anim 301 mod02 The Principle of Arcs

favorite principles of animation is the principle of arcs.
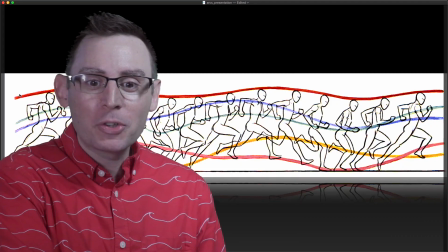0:08 Arcs in our scene allow us to create this wonderful sense of movement.
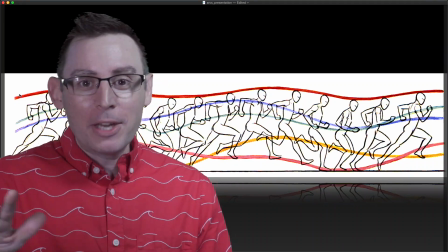0:13 The moment we begin to deconstruct all of our animations and all of the movements that we're accustomed to seeing out there in the real world,
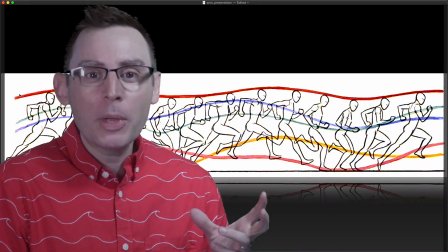0:20 we find pretty quickly that arcs are everywhere.
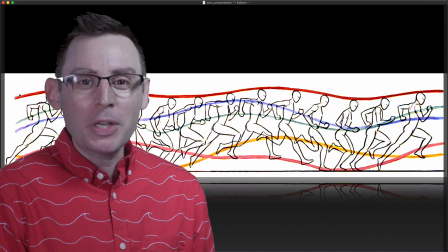0:23 A simple animation of a character running down the street is really a whole series of arced movement paths superimposed on top of all of these individual character pieces.
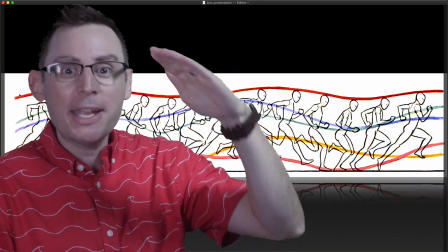0:34 If we were to look at the top of a character's head as he goes up and down, the movement that we see is one of an arc.
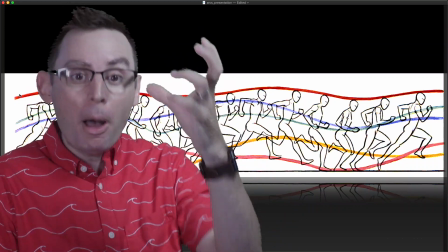0:40 The elbows create arcs. The knees, as they pump up and down as the character runs, creates an arc.
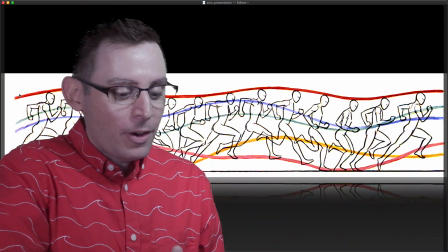0:46 The ankles create arcs. Arcs are everywhere. Arcs in our environment provide us with this great illusion of gravity.
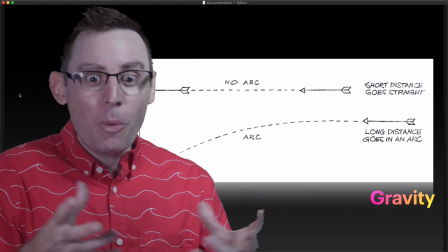0:54 Gravity is the one force, well, maybe not the one, but one of the forces that we can't turn off in our world.
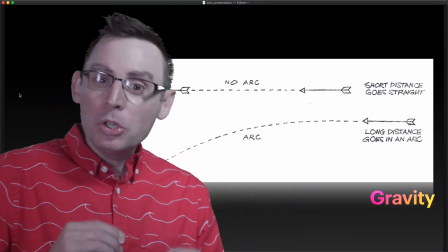1:00 It's always pushing and pulling against us.
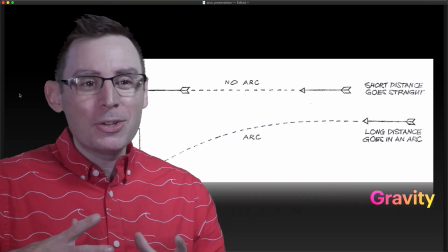1:03 And as artists and animators, it's really important that we start to infuse this illusion of gravity in all the drawings that we produce. The moment our audience begins to see something that looks familiar to them, that includes gravity,
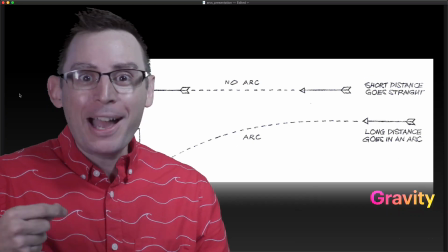1:17 the more often they are likely to buy in and to believe that these characters are in fact alive.
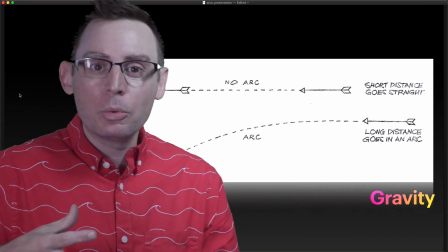1:24 We remind them of a little bit of our physical natural world, and all of a sudden our characters are coming to life.
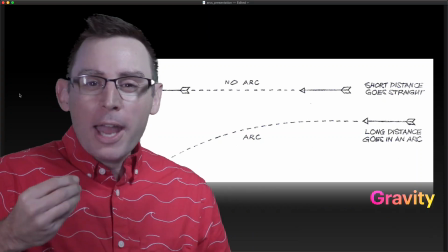1:32 The drawings that are really just nothing more than stacks of paper are now full of life because our audience is seeing something that
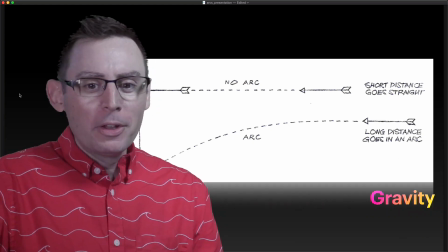1:41 they're reminded of. I love this illusion of a simple bow and arrow.
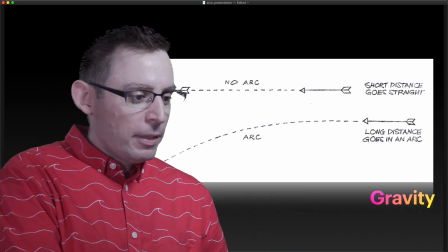1:46 Without the arc, you can see pretty quickly here that the arrow just kind of ends up right in the wall.
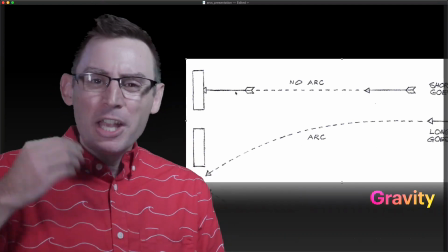1:52 It doesn't look real. It looks static. It looks completely devoid of any sort of life.
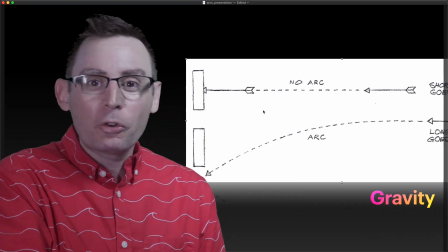1:56 It doesn't have all the necessary information that we need for our audience to buy into this idea that this arrow is alive.
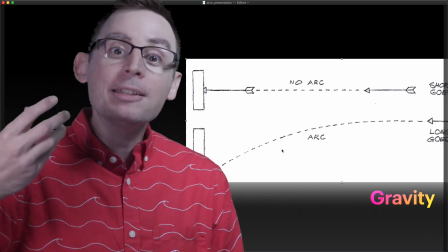2:04 But the moment we put an arc on that motion path, our audience is then starting to see that this is something that is in fact real,
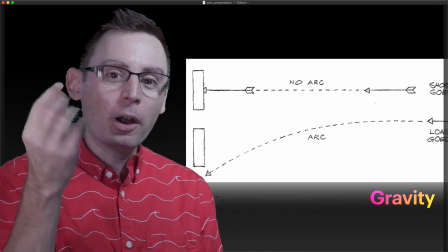2:11 an idea that they have seen before imposed in our characters.
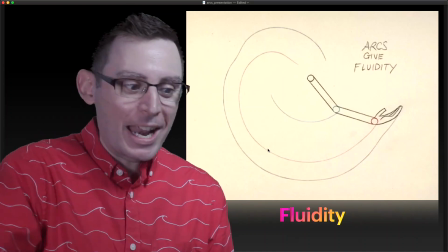2:16 Now, arcs also provide us with a tremendous amount of fluidity in our animations themselves, and I think this is something that we should be looking at all the time.
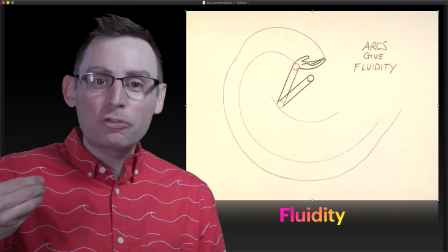2:24 As animators, we want to see this fluidity. We want to see organic movements.
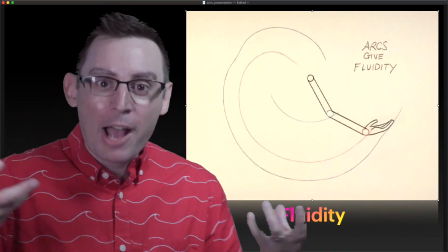2:29 Over and over and over again, our world is organic and round. Our animation should include that as much as we can.
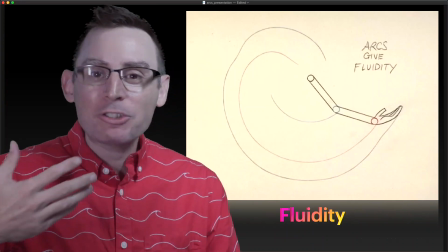2:37 So arcs give us that fluid movement that naturally we see in the movements of our friends,
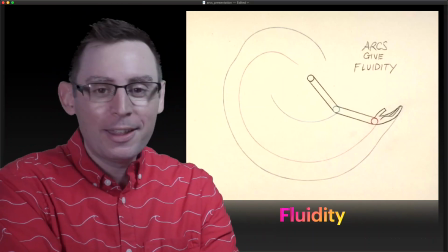2:44 families, animals, anything, our imagination, that's all around us. That fluidity is incredibly important for us to see.
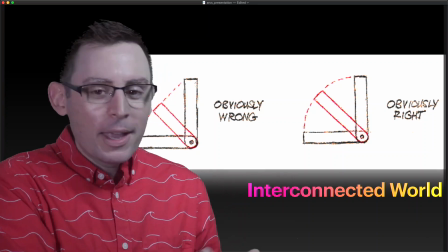2:51 Now, without them, it looks wrong.
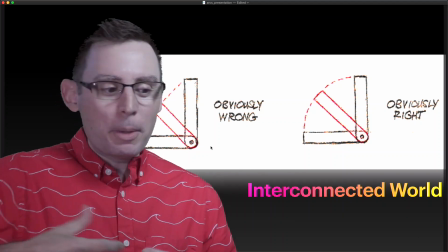2:54 With arcs, we create this interconnected world that provides a tremendous amount of realism for our audience.
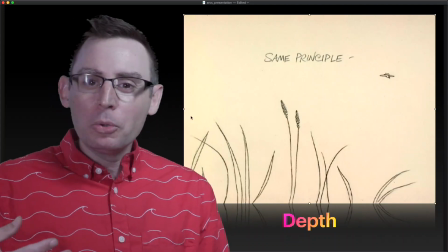3:01 It also provides us with a tremendous amount of depth. Objects are no longer just flatly moving from point A to point B. Now with arcs,
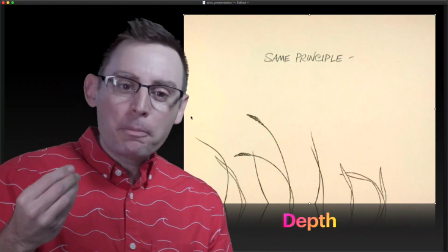3:10 an airplane can swing by the grass and produce this great illusion of depth inside of our scene itself.
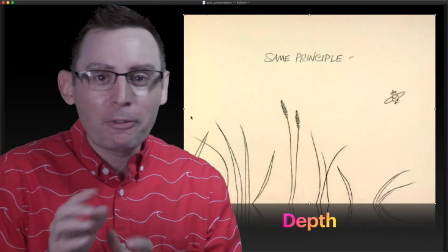3:18 An airplane would never do this, but as animators,
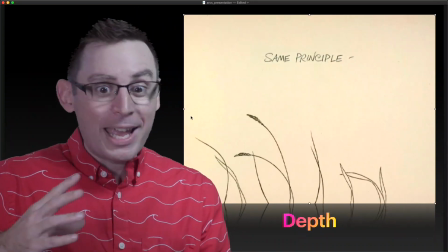3:21 we need to remind our audience as much and as often as we can that these objects are alive,
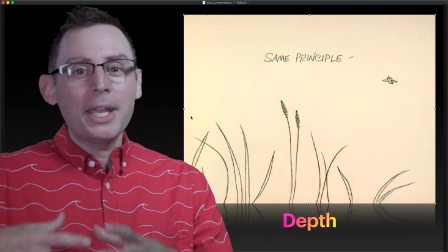3:27 that they're being pushed and pulled against natural forces within inside the scene.
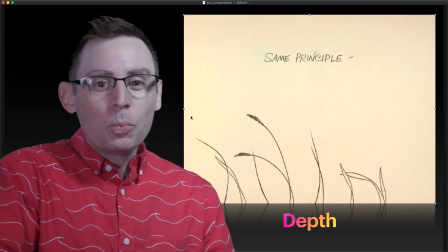3:32 In doing so, we also create this wonderful illusion of depth in our environment,
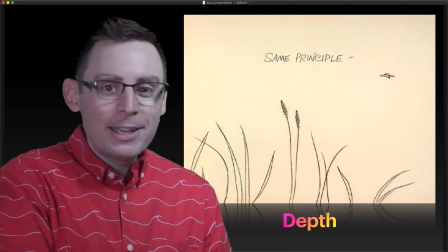3:37 and it's something that I find just incredibly, incredibly attractive.
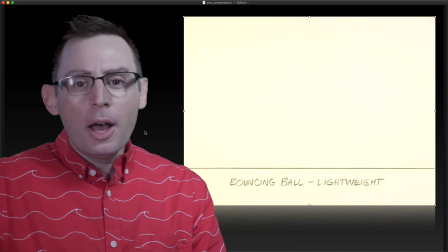3:42 Now, one of the things that you see all the time when it comes to working with arcs is the movement of our characters.
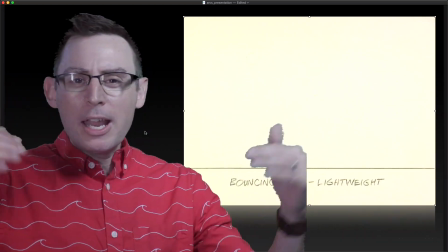3:48 Our objects don't move linearly in a straight line. Nothing in our world works in a straight line.
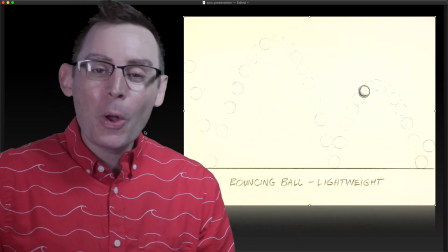3:55 Everything moves along an arced path.
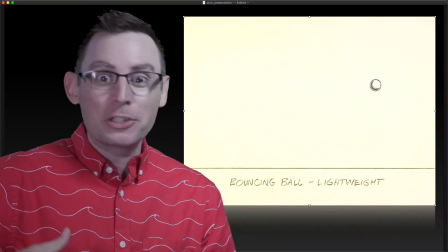3:58 Without that arced path, our objects are going to feel vague and lifeless and robotic, all words that we don't want to use to describe our characters, right?
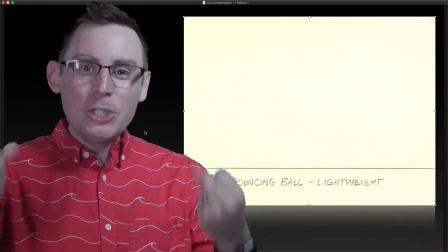4:06 We want them to be full of life and to be jumping off of the screen, grabbing our attention.